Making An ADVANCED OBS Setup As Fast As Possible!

I designed this entire stream layout in under 90 minutes. We're talking laying out all the scenes, making the advanced motion transitions, the stinger transition,
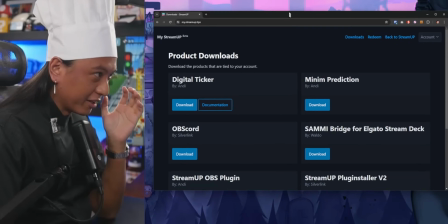0:08 all the little widgets, even installing OBS itself and all the plugins I needed, all within that time frame. And I wanted to show you how I did that.
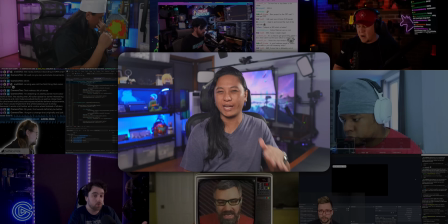0:16 This was part of an event that I took part in recently, which featured eight creators slash educators slash plugin developers, some of which you guys probably know.
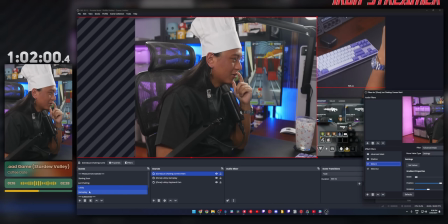0:25 And it was a lot of fun. It challenged me to create some things in OBS that i've never done before never even shown it off in a youtube video there's a lot of really cool intricate
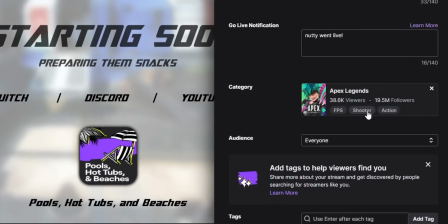0:34 details in this design which i'm really proud of like this little widget that shows the box art for the game i'm currently playing and
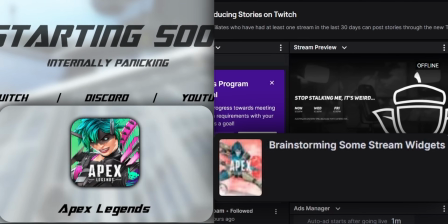0:40 then it even updates in real time as you change categories on twitch also these advanced motion slide over transitions or
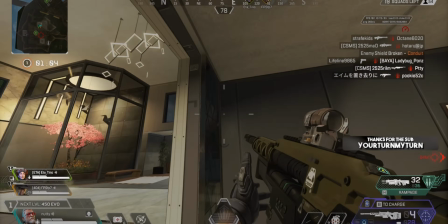0:48 these finger transitions where my cameras slide in from the left and the right but like on a slight delay I think it looks really sleek. I'm really happy with how this turned out and I just felt like glazing myself for like the next 10 minutes. If you guys want to see the full uncut version so you can see every little click in detail and then plagiarize my hard work, asshole. I've uploaded that so you can check that out up here. Big shout out to VIP STD Kids for making these videos possible.
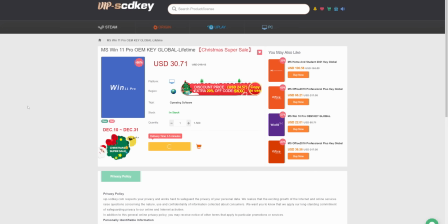1:16 If you just set up a new PC and you want to save a little bit of money, you can get 30% off a Windows 11 license, bringing down the price to as low as $21. Make sure to use the code nutty at checkout to get it for that price.
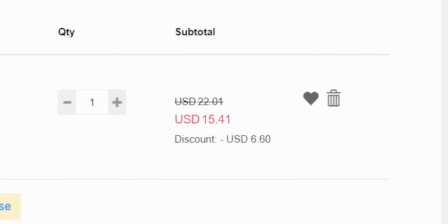1:28 And if that's still too much money for you, you can get a Windows 10 key for $15 and then you can just upgrade that to the Windows 11 for free.
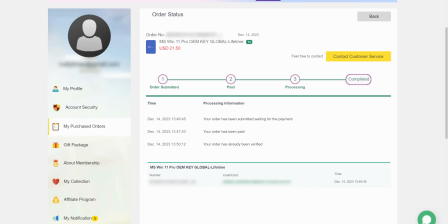1:36 Make sure you use a secure payment method at checkout like PayPal. They'll send you over an activation code.
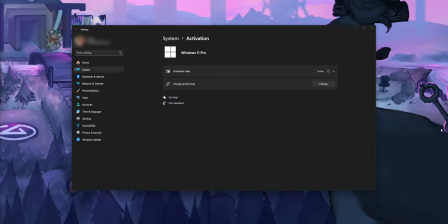1:42 You can put that into your Windows settings and then you get rid of your Windows watermark because that's embarrassing to show that on stream. So don't do that. Check out VIP ICT keys in the link down below and thanks again for sponsoring the video.
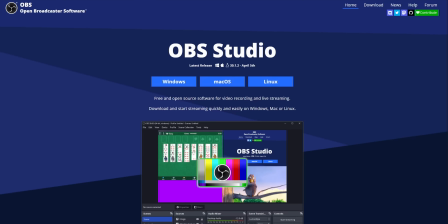1:53 So before I started making my design, of course I needed to install OBS, which you think would be a straightforward process, but there's one thing I always do every time I install a fresh version of OBS and that is to put it in portable mode.
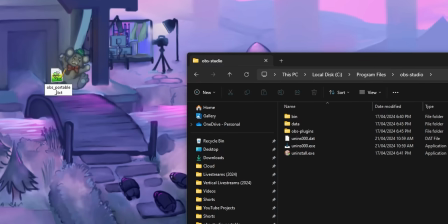2:08 If you go into your OBS folder and you put in an empty text file named obsportablemode.txt,
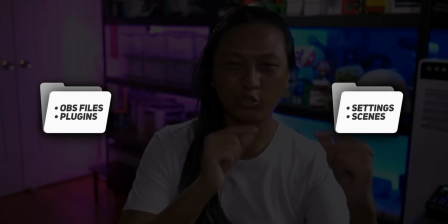2:14 it will tell OBS to save all of your scenes and all your settings into one
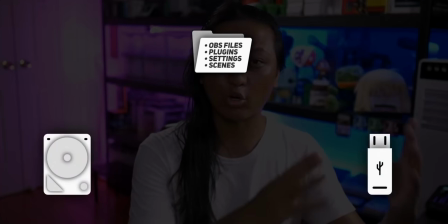2:20 folder so that if you ever need to back up your OBS setup you just need to back up one folder. I have a whole video by the way on backing up your OBS settings so if you've ever had OBS delete all your scenes and then try to ruin your life yeah go watch that video.
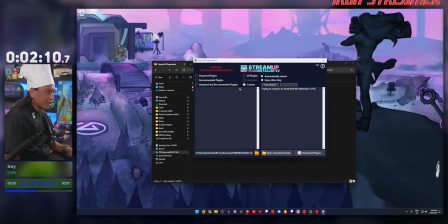2:34 Next I went ahead and installed a few OBS plugins and the fastest way to do that is to use the StreamUp plug installer.
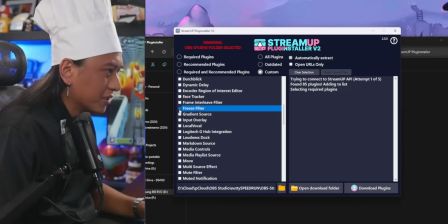2:41 Again I did a whole video in that as well but this makes it way faster and easier to get all the plugins that you need you literally
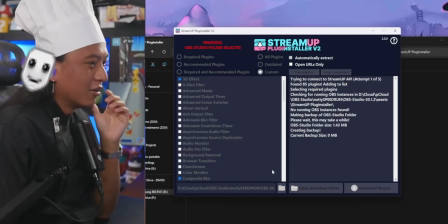2:47 just click all the plugins that you want click one button and then you're done it's super easy and you can update all your plugins too with
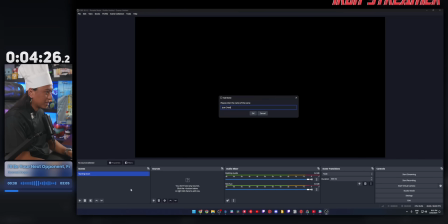2:54 just one click which is nice so with everything downloaded and ready to go I then have to decide what scenes are most important for
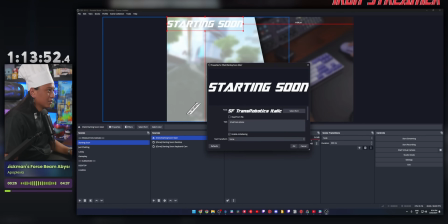3:03 a twitch stream obviously you got to have a starting soon screen unless you're one of those cringe people on twitter that keeps tweeting out how starting soon screens are
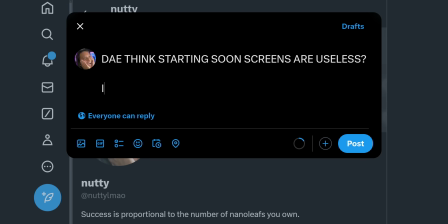3:11 useless nutty like we get it stop tweeting it out like you're not the thousandth person to have that opinion i wanted my starting soon screen to be a little
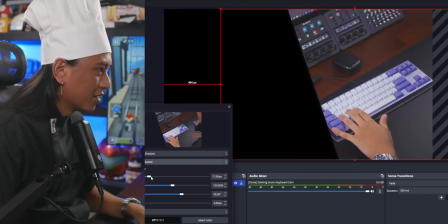3:18 bit of a preview of what i'm about to stream so i added my keyboard cam and my gameplay in a sort of angled split
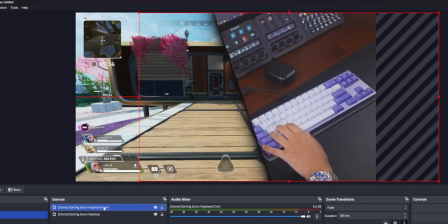3:26 layout and you can make those angled cuts completely within obs you don't need to use photoshop or anything like that you can use the advanced mask plugin,
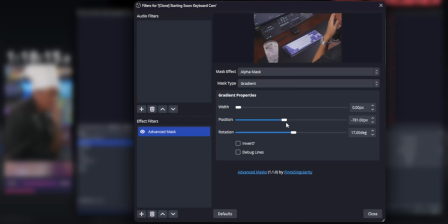3:35 select the gradient option and set a rotation to split your camera down the middle.
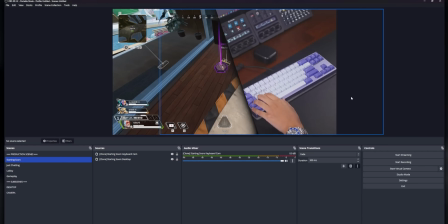3:40 Then I added a drop shadow using the stroke shadow glow plugin to give it a sort of 3D look.
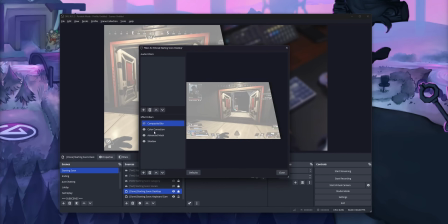3:46 I also added the composite blur filter to create this sort of frosted glass effect.
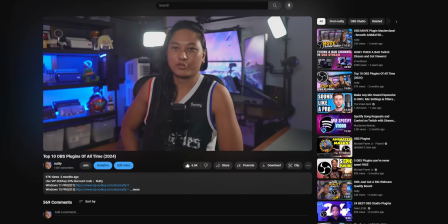3:51 All these plugins, by the way, are mentioned in this video. So if you haven't watched my channel before, hello, I'm not good at talking to new people.
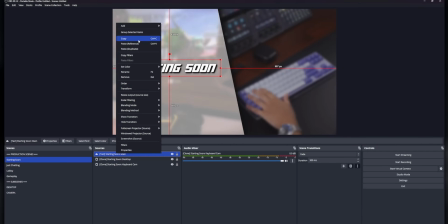4:00 The left side, I just filled with a bunch of text labels like adding my socials. I also created this little Easter egg text underneath the starting soon label.